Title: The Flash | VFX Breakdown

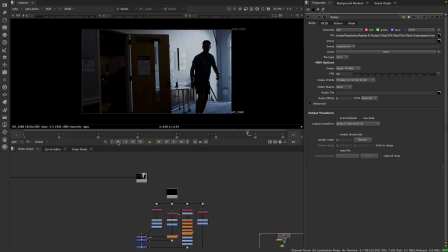Here's how you create a flash super speed visual effects shot. Here's the base footage. To start, I'll take our CGI render of the digital double.
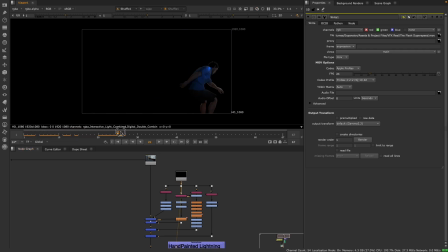It comes super speeding in here and then lands as match moved to the actor's performance. Also in the render is the interactive light pass, the lightning pass, which is very important, and the lighting on the character pass.
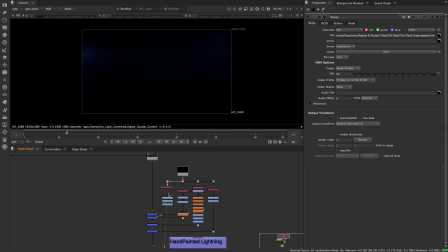So I'll start with the interactive light pass,
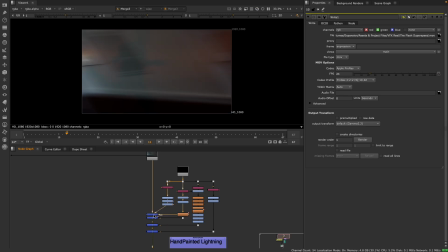and I'll brighten that up and switch it to be the proper color and merge it back onto the footage using the merge node in Nuke.
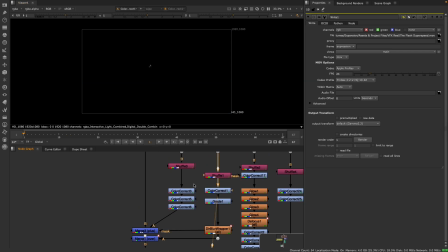And then I'll take the digital double pass and color correct it so that it matches the footage more. Then I'll add a directional blur so that it appears to have a little bit more motion blur, a little bit more movement, and I'll merge that back on top of the footage too.
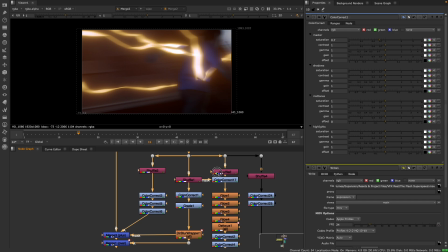I'll then add in the lightning, and the lightning is made up of just the lightning pass, which is then
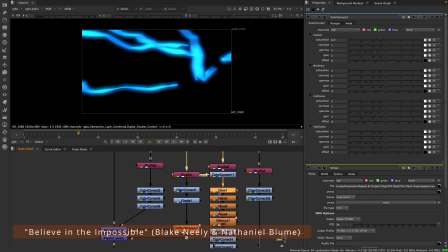brightened, and then using my exponential glow technique where I set the size to be small in the beginning and the brightness is just 1,
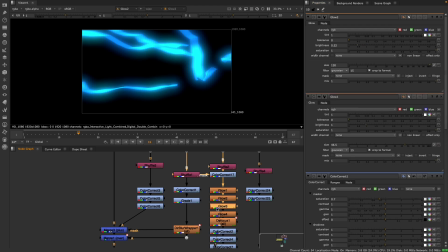and then I triple the size and I half the brightness, which creates a very realistic glow.
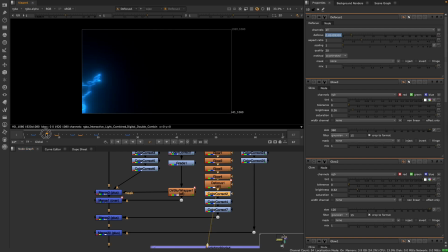And then with a bit of defocusing to match the camera's focus, and then color correcting that to match our orange. To do this, I will desaturate it first, and using the gamma controls of the color correct node, I can make it the correct color.
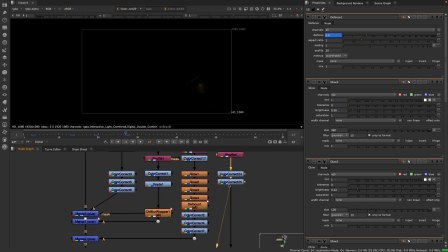Adding that back on top. Finally, our interactive light layer goes on top of our actor, so when the lightning continues to strike.
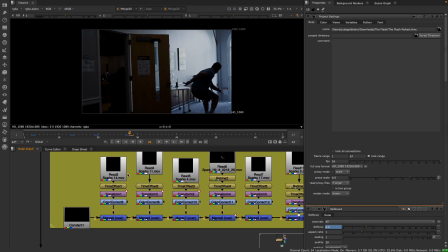I then added a series of sparks, play over the footage wherever lightning strikes.
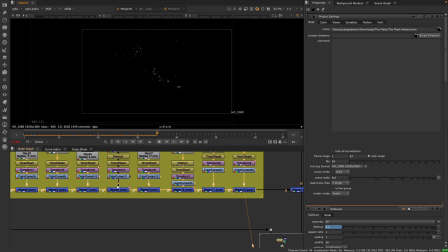Using the time offset node in Nuke, these are placed in the correct time, and then they're tracked into the footage.
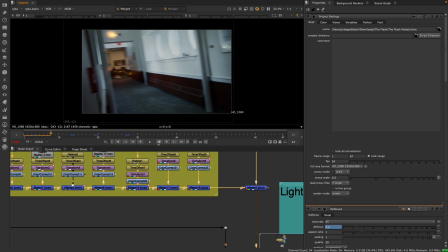It adds a very realistic interaction between the lightning and the footage, and makes it feel a little bit less pasted on.
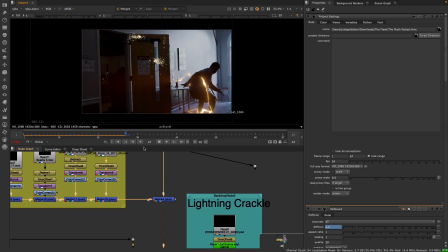I wanted the lightning to hit a particular point on the door here.
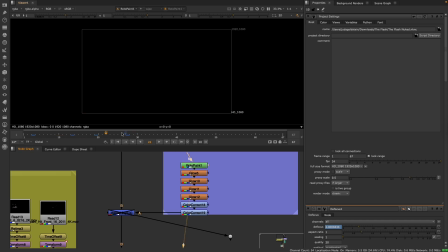And so to do this, what I will do is I'll use the Roto Paint node to add some hand-painted lightning going where I want it to. This hand-painted lightning is actually matching some of the sparks that I added. Now when the actor stands up, I wanted some lightning sparks.
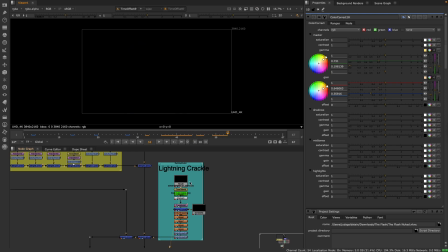So I'll use this footage here. That is time offset, so it's in the right place. And I will key out the base glow that's in there using the keyer node. This is then transformed to be in the correct spot and track around where I want it. And then with the same exponential glow technique, color it and put it back on.
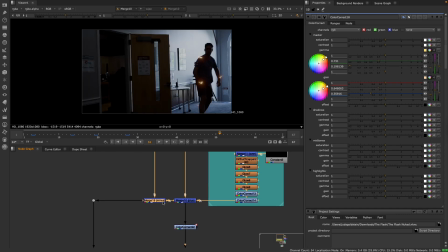I will then merge with a subtraction method
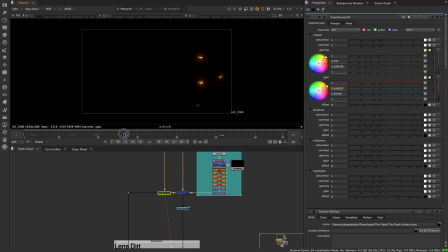with the original footage so that I can isolate just what I've added and create a lens dirt setup.
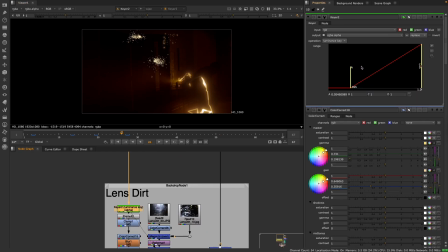To do this, we use the keyer node to key out just the brightest parts and the pre-mult to see that.
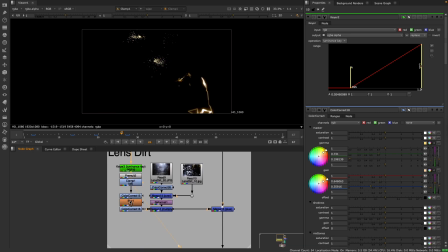And then the clamp node to just clamp it at 1, and so not brighter values.
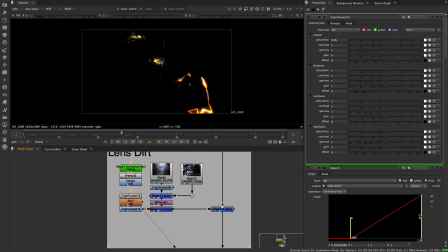Then the color correct node to create more saturation and more brightness. And then I will blur this out and brighten it again.
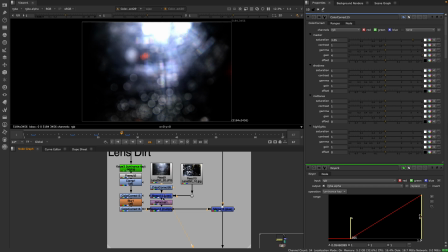I'll then read in these two lens dirt layers and merge them on top of each other to create an underlying lens dirt.
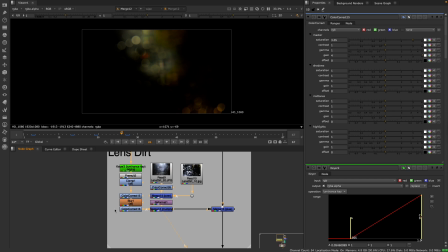And then I can multiply the keyed lightness values with the lens dirt to create an interactive procedural lens dirt map.
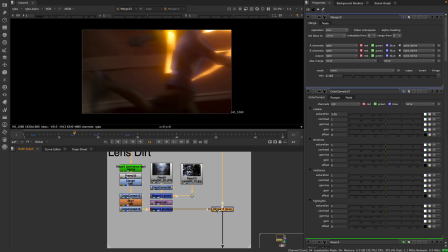This can then be plussed onto footage at a very low value. You can see what some of that lens dirt is doing.
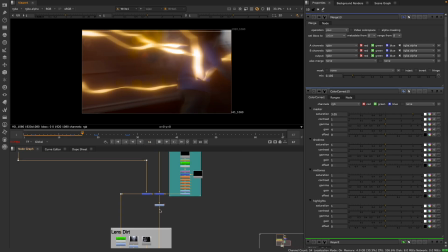And that is the finished shot. If you want to, you can add another color correcting node before the lens dirt setup, which is various flashing lights,
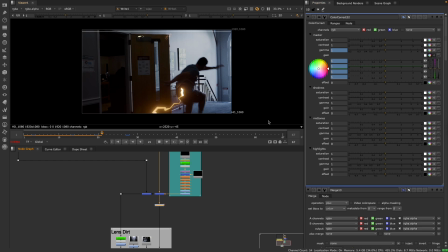increasing the gain and the gamma if you want, and add some color to create more energy in the shot.
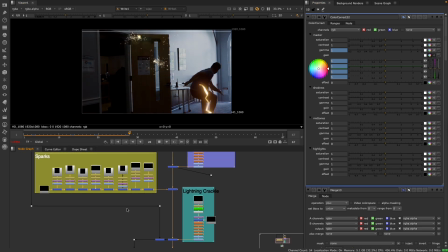Totally optional. The spark assets I'm using are from Action VFX and Film Riot.
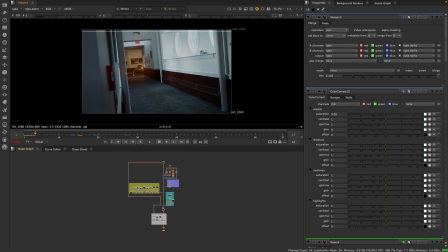And the lightning was hand created by me. So that's how you can create some super cool flash super speed effects in Nuke.